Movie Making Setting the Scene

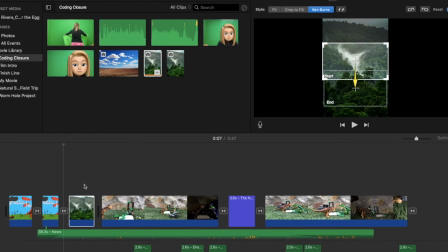I also want to make sure I have a dissolved transition between the two. I don't want it to just pop from the photograph to the scene like this.
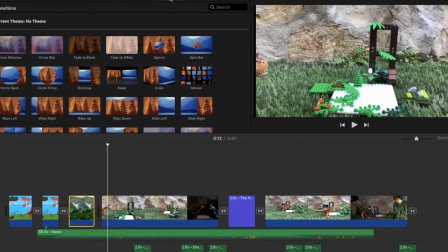That's just too sharp of a transition. I want to dissolve that transition so that we can slowly move our audience from the setting to the action.
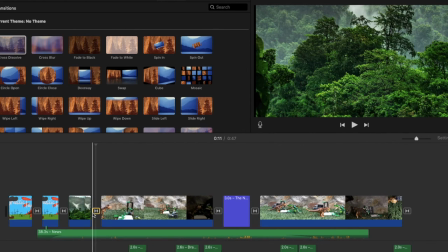So I'm going to click the cross dissolve transition in iMovie and put it between the two.
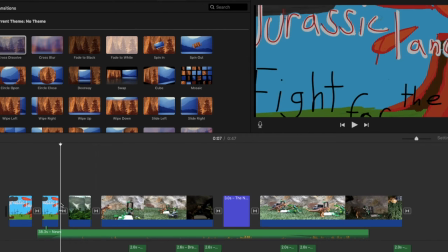Now let's take a look and see how does that enhance our movie.
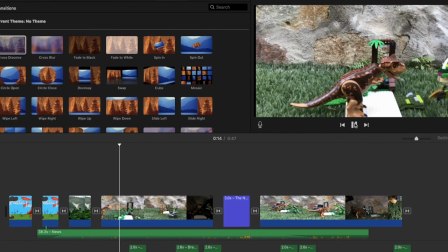Setting the stage of where the story takes place, dissolving into the action of the scene.
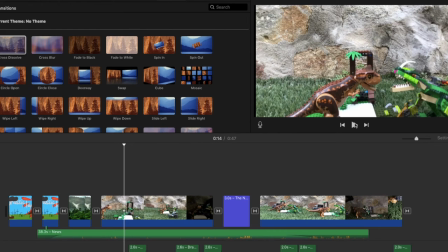It's a small minor change that makes a big difference in your movie project.
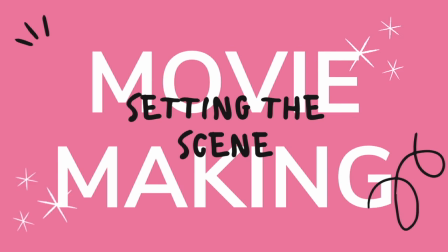So this week we're working on setting the scene by providing either a photograph or video footage of where the story takes place first before jumping into the action of the actual scene.
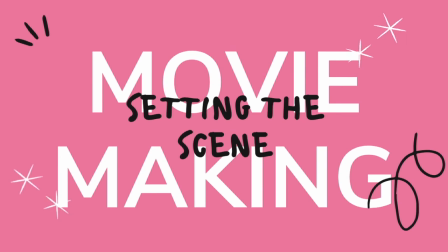Give it a try in your movie projects. See how it enhances those movies you make in iMovie.